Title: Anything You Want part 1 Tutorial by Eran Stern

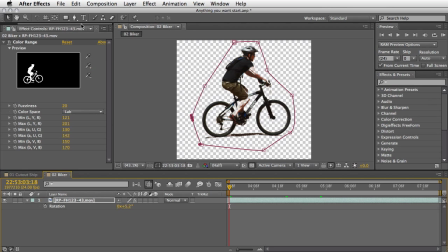24:39 This is basically the second step. Okay, so for the last step, which is combining everything together,
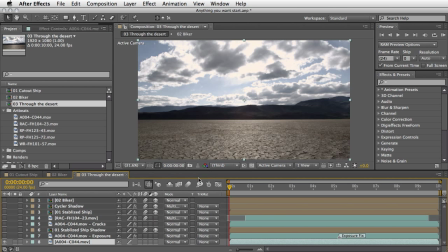24:48 I already have a composition which I'm going to walk you through and not do everything from the beginning. It will be a little bit more quicker, and I promise to explain everything that I did.
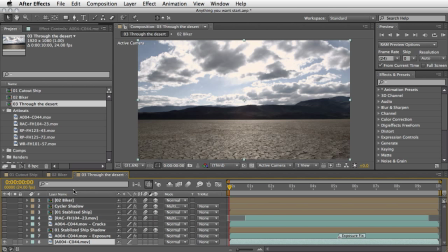25:00 So in this composition, we have first our background, and this is the desert scene that we saw before.
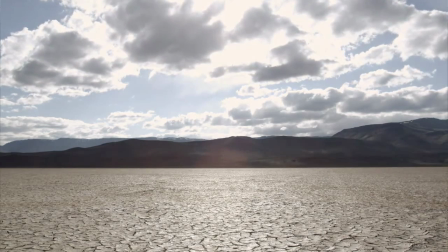25:09 I want to initiate a RAM preview because I want you to pay attention to some kind of maybe a minor problem that we have here, and this is the light. The sun at some point is probably going to be blocked by one of the clouds,
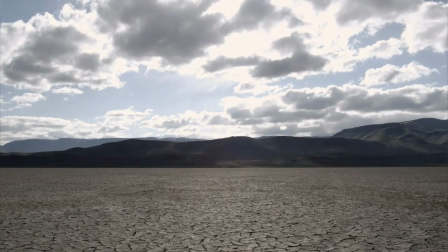25:27 and this makes our beautiful ground change its color.
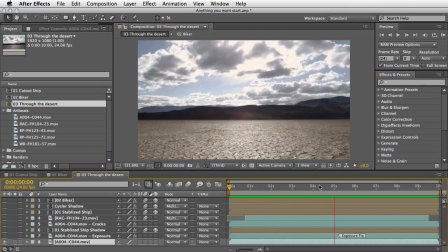25:32 So as soon as you get this kind of behavior,
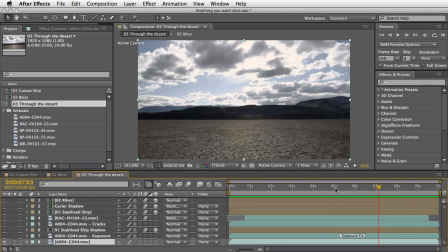25:36 you either need to match all the rest of the elements to this kind of atmosphere change or try to fix it.
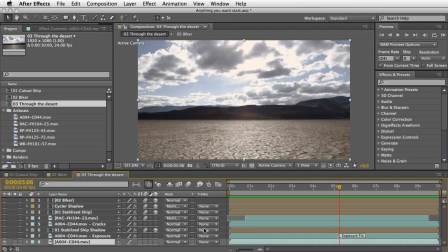25:43 I choose the easiest way, which is try to fix it. So I just duplicated another copy, mask it over here, and then I place the exposure effect.
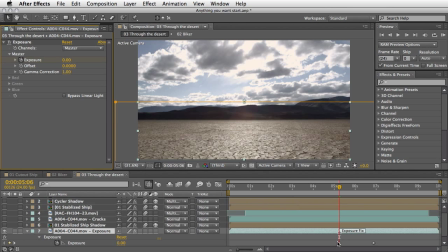25:56 I'm going to press U so you can see there are two keyframes here just for the ground. And I try to compensate by raising the exposure only for the second part of the clip.
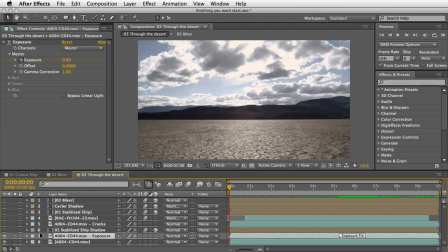26:11 And I think that it came out pretty nice. So now if I'm going to RAM preview it, we can see that there is a problem. There is some kind of a light shift, but it's much less obvious, and it will help us just to make the scene a little bit more constant.
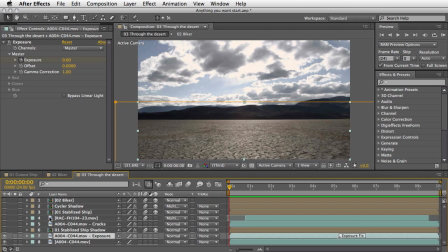26:29 Okay, so this is the first easy part. Now I placed my biker after I cut everything, and as I promised, it's scaled down, so I scale it to around 15%, convert it to a 3D, and by that,
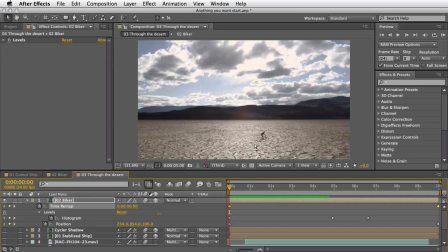26:49 what I did is basically make him or made him just cross the scene here. So this is the first stage. Of course, there is also a simple level adjustment here, just in order for the color to match a little bit better.
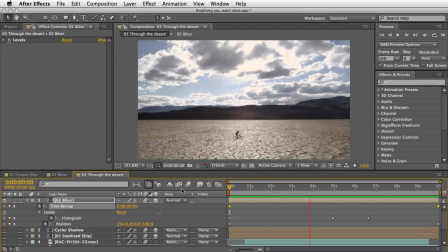27:06 And you see that we've got a very decent, if not perfect, match between those two layers.
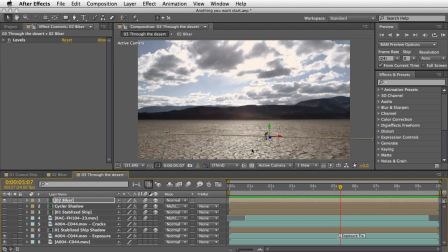27:12 Now, the second thing that I thought that we should add back to the scene is, of course, the shadow for the biker. And if we are imagining that the sun is probably just on top of him,
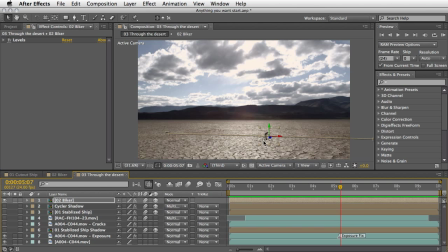27:26 the shadow for both the biker and the ship should be just touching the surface here and very, very shallow. So, in order to create it, I just duplicated the cycler
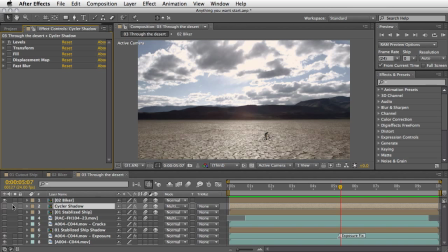27:41 and I'm going to hide this effect, just let you watch it as is. So, this is another copy of the cycler. And what I did is added the transform effect, and the transform effect basically allows you to just create a
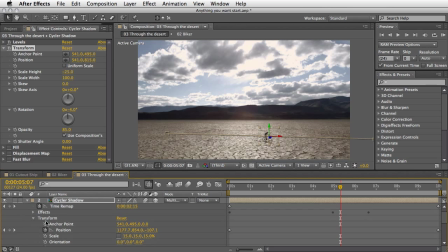28:00 transformation without opening the transformation here, because here I already have keyframes in place. This layer is 3D. I didn't want to mess with it. I figure out that the easiest way to do it was just to uncheck the uniform scale, then
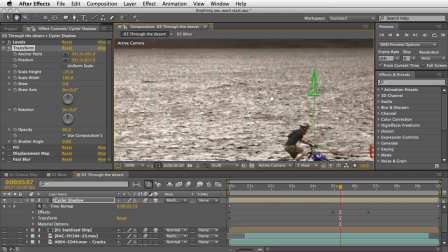28:19 create a very, very, and let me just think that we will go like 100% so we can see the shadow on the ground.
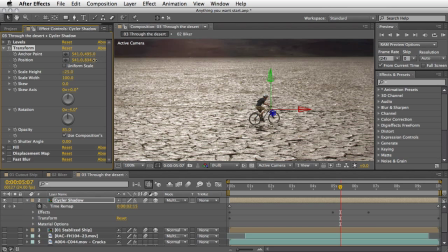28:28 And of course, using this position slider here, you can just marry it to the place it should be. Now, this is the same image, so in order to fill it with color, I just added the fill effect with a black color here. Very simple.